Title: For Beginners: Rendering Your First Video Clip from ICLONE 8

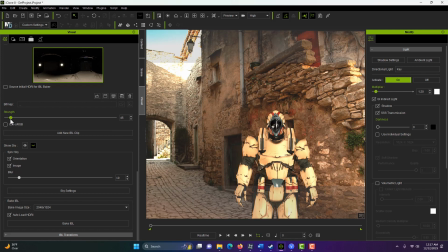(4:15)
It's just a 2D backdrop. We don't want to turn this off 100%, because it just would darken it too much.
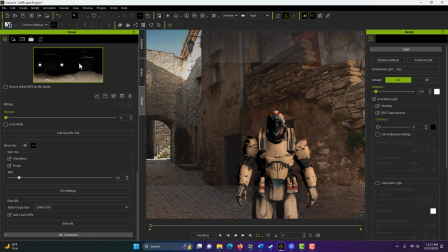(4:21)
So even though this isn't the right image to light the scene, we can just bring it up a little bit.
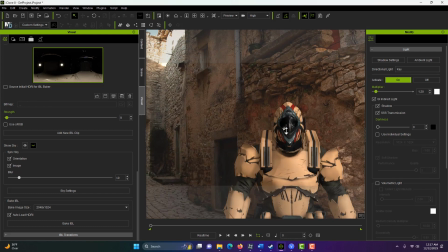(4:27)
But you'll notice we're getting this highlight in his visor, and that's coming from this image in the scene.
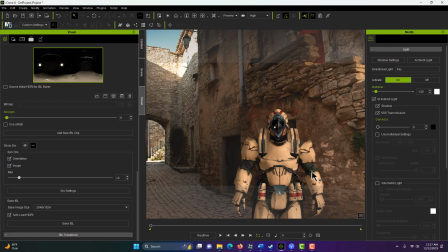(4:34)
But what we can do just to kind of fix that is just turn, if I Alt and orbit just a little bit, I can kind of turn away from that
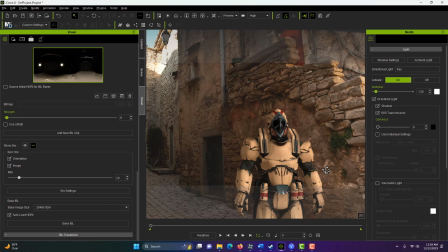(4:45)
image and minimize that. So just like that. And I was going to have him talking to the camera, so we can just play around and move it to where we kind of just minimize that reflection coming from that light.
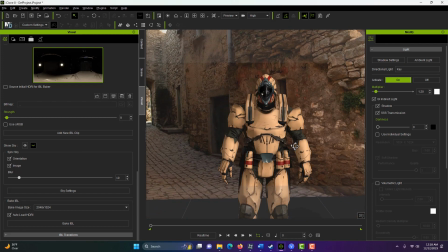(4:59)
So I don't know, however you have to turn it to minimize it. Something like that, maybe. So maybe we hit a little bit, but not that much. So let's just leave it like that right there.
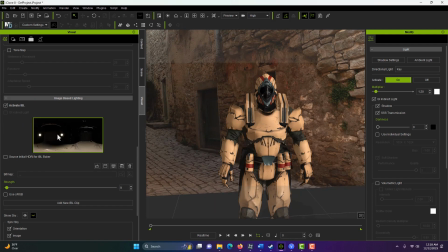(5:11)
And we see that we're getting this lighting from this image. And that's why they call it image-based lighting. So it's like bounced light coming off that image. Then we also are getting light from the key light, which is this color right here.
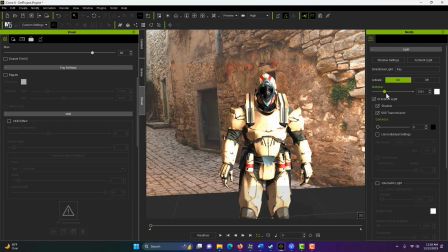(5:25)
And it's kind of brightening up the whole scene as well. But we don't want to overly brighten it.
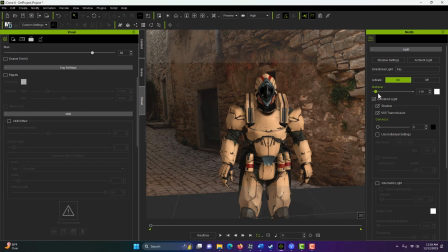(5:31)
So you just have to look what looks right to you, where he kind of matches and the scene's lit, where we can kind of see into the shadow areas. So you have to just kind of play around and just do want volumetric lighting. So we can turn this on and increase that.
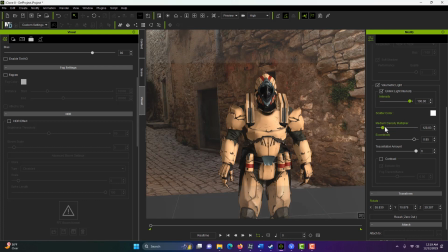(5:46)
And this medium density multiplier does a nice job of bringing in some atmosphere. So it just really helps bring him into the scene there a little bit. And there's also, if you look, there's fog you can add to.
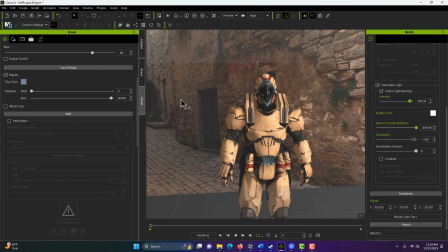(6:04)
There's all different things you can do to kind of add that atmosphere look. Now, he looks pretty good to me.
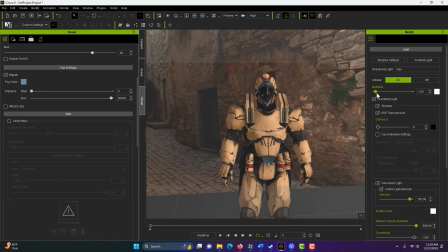(6:11)
I'm just going to go ahead and turn that down just a hair because he still looks a little bit bright. And believe it or not, that's it. So we've got him lit. We've got him in the scene. It looks like he's in a 3D scene. And he's not. He's just up against a 2D backdrop. So what I'm going to do now, this is controlling what we're going to see.
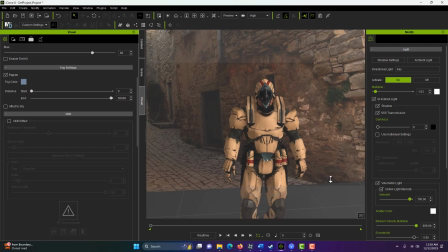(6:28)
So I'm going to zoom in there a little bit so we don't see this floor here. So it's kind of a tight shot right there. So we'll leave it like that. And then all we have to do is let me close out these windows because I don't need them anymore.
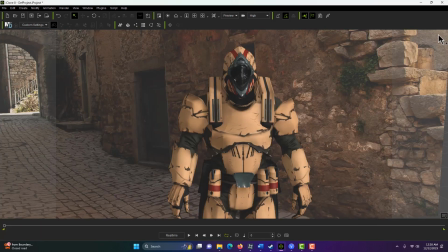(6:42)
If we come in and go F3, we can bring in our timeline.
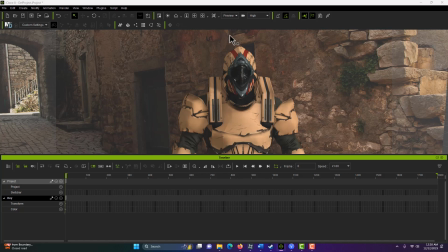(6:48)
And like I said, we're in a preview camera right now. When we go to render, we'll see everything that's in this scene. So if we click this button right here, we can add our character to this timeline, and he's called Breathing Idol. And it brings in his animation.
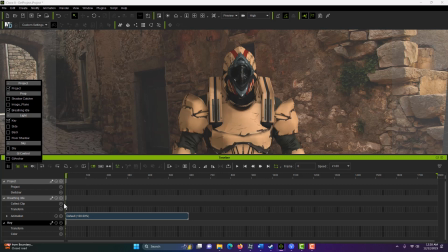(7:04)
And this clip right here on this timeline is a 30-second clip because it's 1800 frames at 60 frames per second.
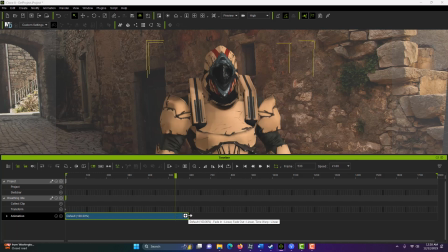(7:11)
So I'm just going to click here and drag that idle animation out to about 1300 frames because I'm just going to render out about 1200 frames of this video here.
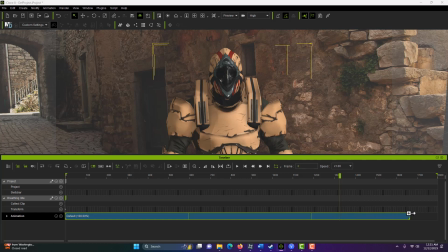(7:27)
You could drag it all the way to the end if you wanted to. And believe it or not, that's all you have to do.
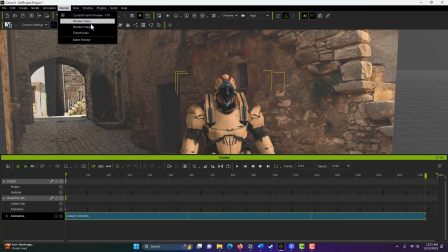(7:33)
And so we come up here to render, and we go to render video, and we have some settings here that we might want to use.
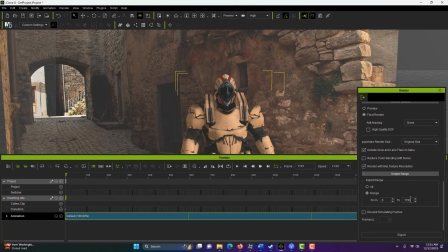(7:40)
Here we can set the range. So like I said, I was just going to make it about 1200. So we'll put it at 1200. And we can put on high quality depth of field. We can put on anti-aliasing that helps with motion blur. There's not much motion in here, but we could turn that on. This reduces color banding with noise.
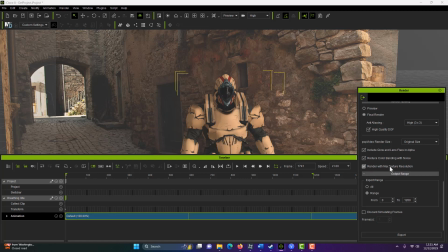(8:00)
That sounds good to me. And render with max texture resolution, I don't see why we wouldn't.
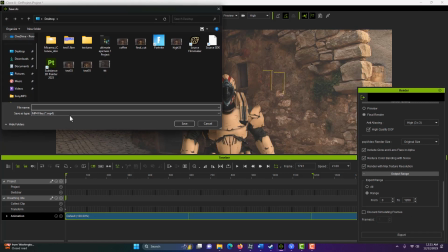(8:06)
And then we simply go export, give it a name. I've done this a couple times today.
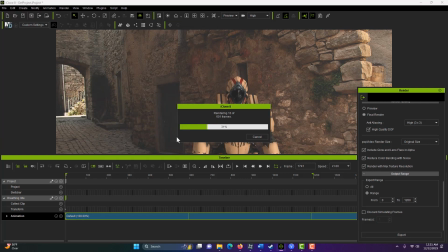(8:13)
And just save it. And it renders out. And that's all there is to it. And I want to say, I think you can get a pretty good look straight out of the box with ICLONE.